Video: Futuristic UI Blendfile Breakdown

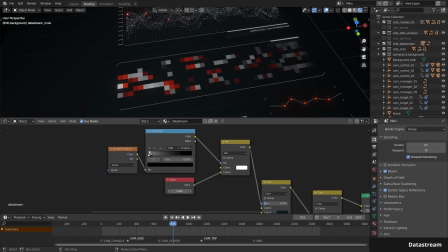8:16 The upper part of the material controls the intensity of the emission shader to get a glowing effect.
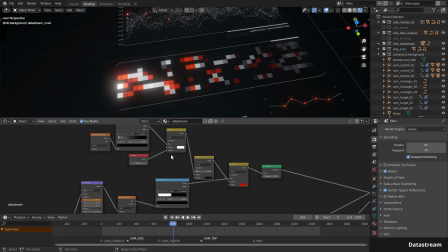8:23 And it also adds in a second noise, colored in red, to simulate bad blocks of data.
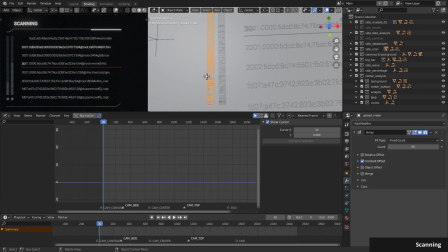8:33 Let's look at the scanning block. These bars are made with a small plane and an array modifier. Then there's a copy of it with a different material on top.
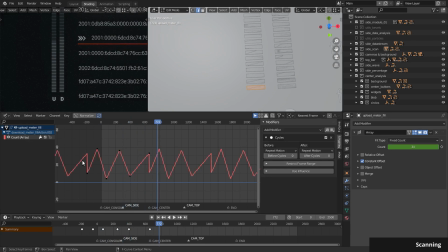8:46 This one has the count animated with some random keyframes. And I also use the cycles modifier to repeat it over and over.
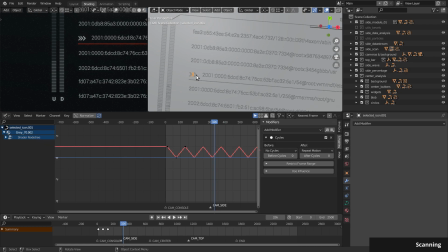9:00 The arrows use the same kind of material animation as the cursor, they just have a slight offset between them. The text have an animation to move out of the way when the arrow and underline are there.
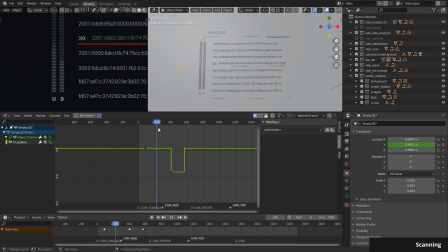9:12 And the arrow and underline are controlled by an empty that's animated on the y-axis with constant keyframes.
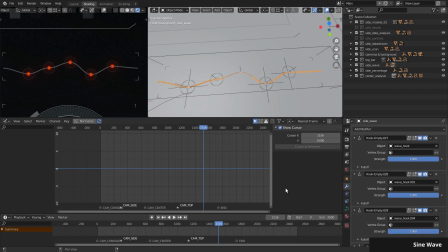9:21 This wavy line is just a regular curve with some hooks. The hook modifier lets you deform a mesh or a curve by moving an object, usually an empty. In this case, I added a dot and a circle and parented to the hook empties so they move with them.
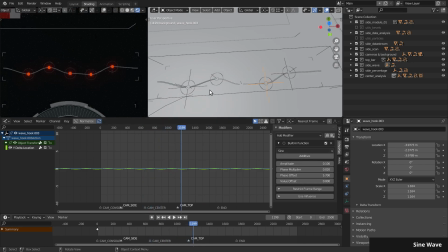9:38 The empties are then animated using the built-in function modifier, which creates a sine wave. And then I moved the wave and changed the offsets to give it some variation. Now let's talk about the percentage widget. Trick to this part is layering.
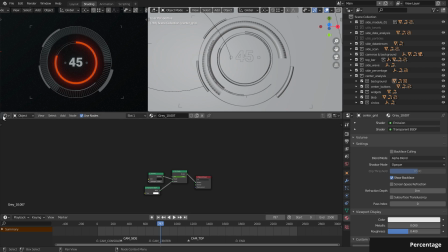9:57 lots of circles and lots of animations.
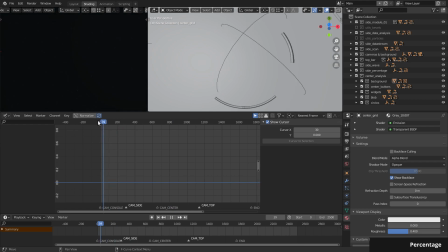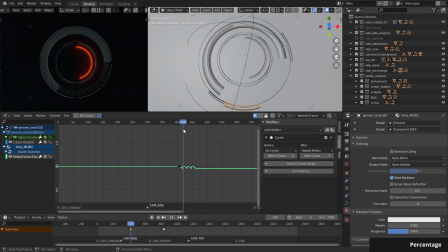10:05 Some of the semicircles have a shader animation to make it look like they're switching on and off, kind of like an old light bulb turning on.
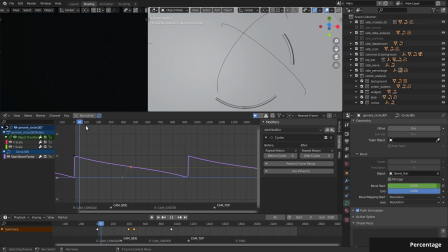10:15 The red line in the middle is a curve with an animated bevel start, so it kind of looks like it's filling up.
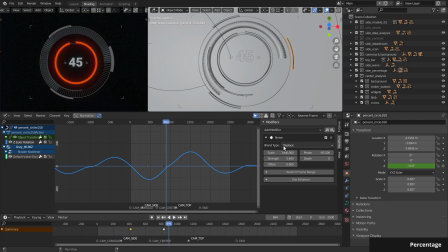10:26 The rest of the semicircles have an animated rotation using the noise modifier, and some of them use a driver to rotate slowly in the same direction all the time.
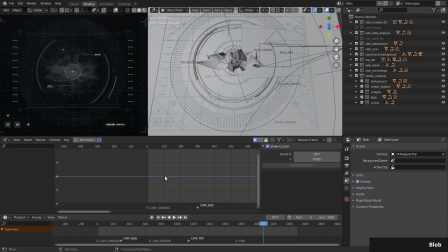10:41 Finally, it's time to look at this central blob thing. And I'm going to sound like a broken record here, but the trick to this? Layering. Let's disable everything and go step by step.
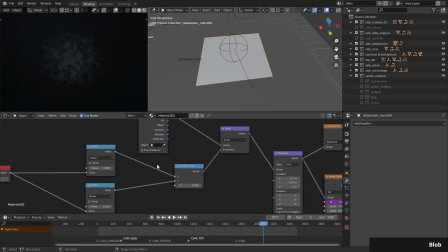10:54 The first part of this is the pixelated blob on the background.
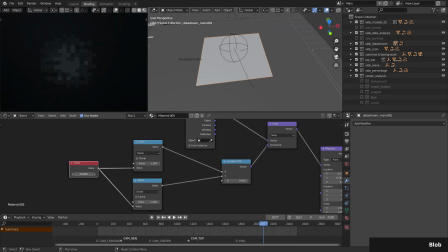10:57 It's basically more pixelated noise like the data stream object, except with a radial gradient to fade it.
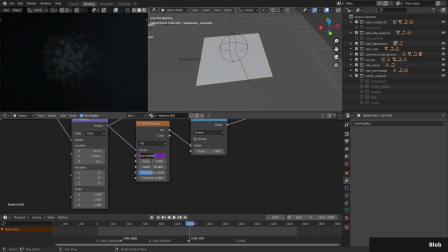11:06 The W coordinate of the noise is animated with a driver, so it changes automatically with a frame.
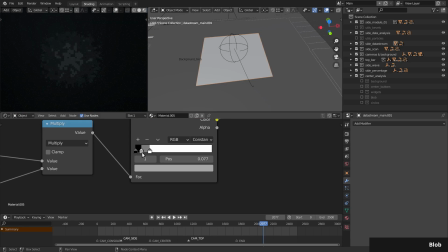11:17 This is all plugged into a color ramp set to constant to increase the pixelated effect.
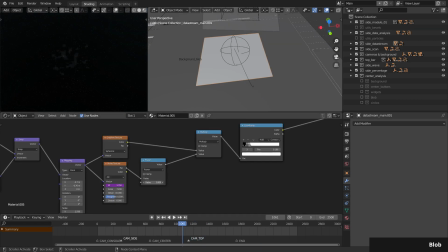11:25 This math node set to power here adds some contrast, and this all fits into a mix for a transparent and an emission shader with a very small intensity.
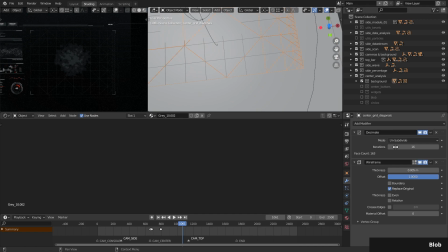11:37 Then we have the grid. This is basically two planes with decimate and wireframe modifiers. The decimate modifier makes a mess in the geometry and adds these cool diagonal lines. Then we have the buttons, which are some boxes with text and some curve objects and icons.
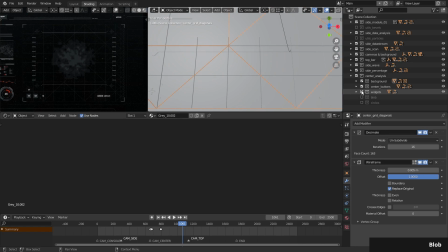11:58 And on top of that, the widgets collection, which is some more lines and techie stuff. And then we got the blob itself. Let's look at this thing. This is just a plane with some modifiers on top.